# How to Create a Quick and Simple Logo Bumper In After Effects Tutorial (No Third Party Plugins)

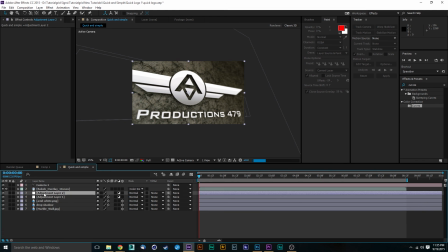16:26 And you want this to be all the way on top of this and underneath your overlay, because we want to keep those overlays looking good. And I'm going to go to, let's do exposure. A lot of people like using a black solid to make their vignettes.
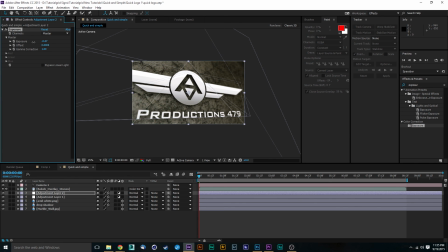16:42 Me, I personally like to use the exposure because it brings a new element to the picture,
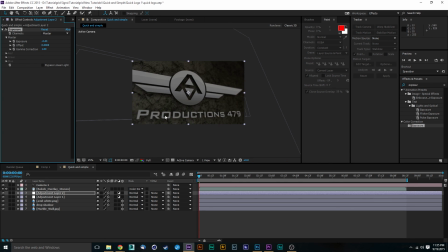16:50 that this is actually exposed differently as if it was actually exposed to the actual footage, as if it was exposed with the lens. So I like doing it this way just because it looks way more natural to me.
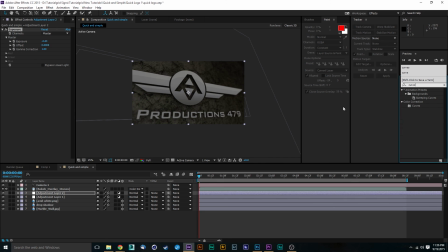17:06 So I'm also going to go to curves. And you can probably do this with curves too. I just like doing it this way. I don't know why, I always have. And my mouse is messing up.
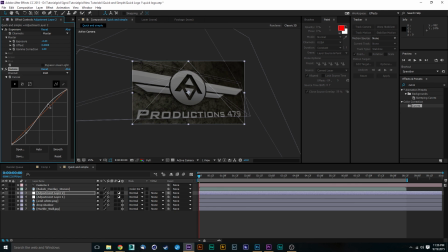17:23 So bring it down and create a little bit more of a dynamic level here. Cool. So the next thing we're going to do is we're going to double click our ellipse tool, hit M instead of add, go to subtract, hit F,
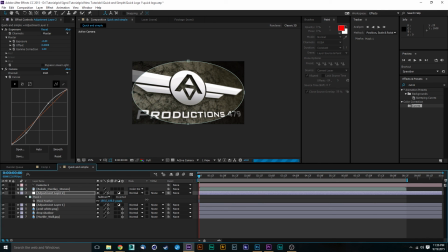17:42 feather this out a bit, quite a bit more. And that is that.
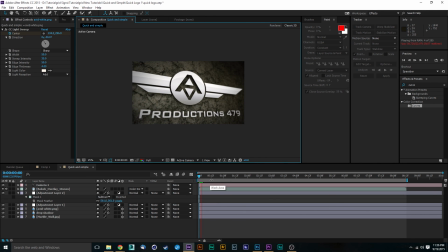17:57 We've got our logo looking good. We've got our vignette. We've got everything looking good. So that is it. That is our quick and simple tutorial. Everything's looking really good. So I'm going to end it off on here. So guys, make sure to check us out, all our other tutorials on YouTube.
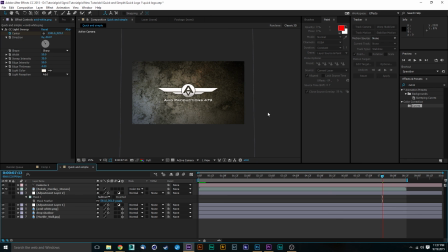18:16 Make sure to hit that subscribe button. Make sure to like us on Facebook at facebook.com/avidproductions479. Keep up with us on Twitter at twitter.com/tutorialgrid. And make sure to check us out even more as we keep on doing this stuff. We also have a live stream on Monday, Tuesday, Thursday, and Friday at 11 p.m. Central.
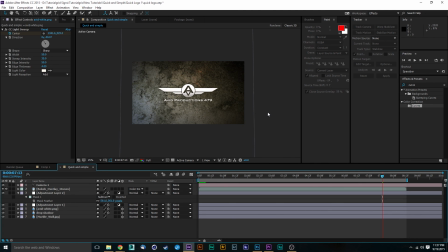18:34 So make sure to check that out. So I will be signing off here. My name